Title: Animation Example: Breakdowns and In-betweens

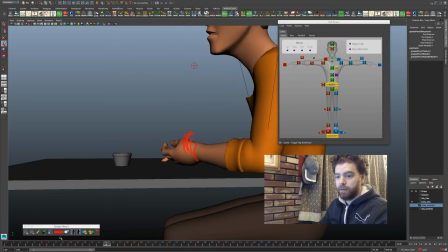1760s
Okay. Now, let's delete this.
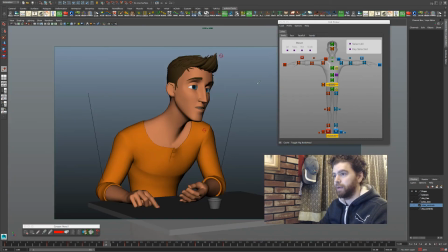1765s
Change our camera view here. So this can hopefully, just watch the hand now in our render view, what our camera angle is. See, this hand can now come up.
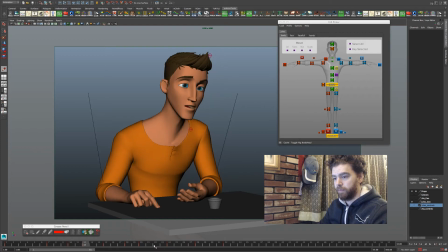Oh, look at that. There's actually not missing really a pose on this hand in this front frame. Let's give that a little something, right? Give it a little juice. Hand slide.
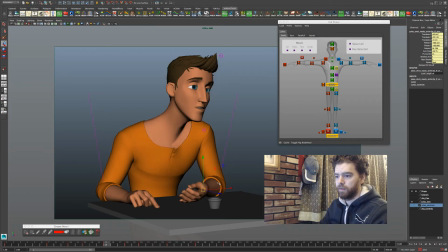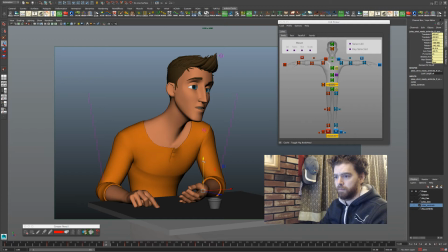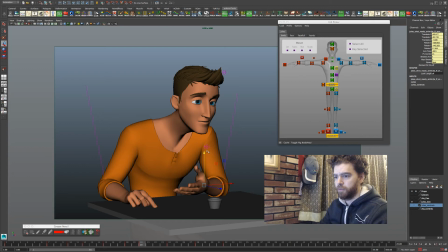1839s
We're settling. So I'm also looking at the arcs now from just out of the camera angle.
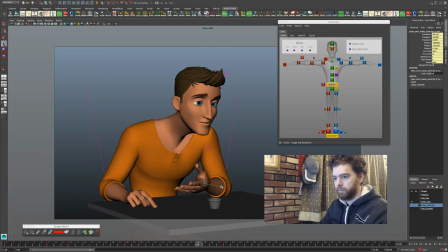Alright, so let's maybe do a quick play blast to this and see what we're getting.
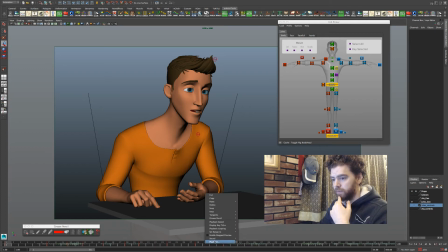1873s
Let's turn on the sound. We'll play blast. I'm having fun tonight, man. I'm digging tonight. Tonight's been good.
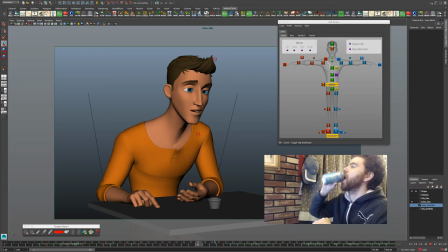Okay. Play blasts are really tough for me because I feel like I should be talking about stuff and be entertaining.
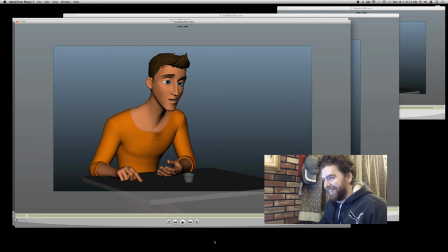1901s
Hey! Entertainment time! But, like, what am I gonna do? I guess that. Alright.
Do the actor thing. Works for. Do the actor thing. Works for. Do the actor thing. Works for.
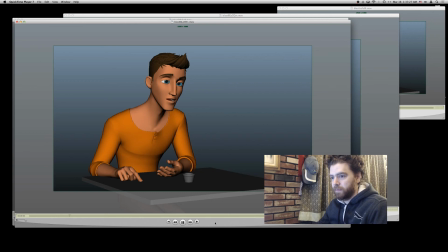1917s Do the actor thing. Works for. Do the actor thing. Works for. Do the actor thing. Works for. Do the actor thing. Works for. Do the actor thing. Works for. Do the actor thing. Works for. Do the actor thing. Work.
Okay, I'm gonna mute that for a second so I can focus on the motion.
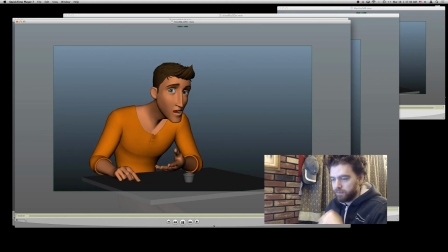Okay, so the arc is too even. It's too floaty. I want it to hold a bit more.
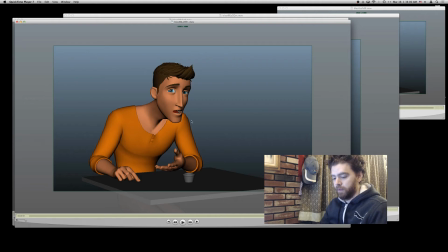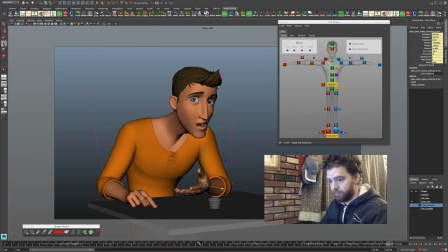1961s
So I'm just looking at the hand right now. So this is great. Another point now to use this grease pencil tool. Love this thing, by the way. See, this hammer goes down. That serves as my anticipation before he brings it up.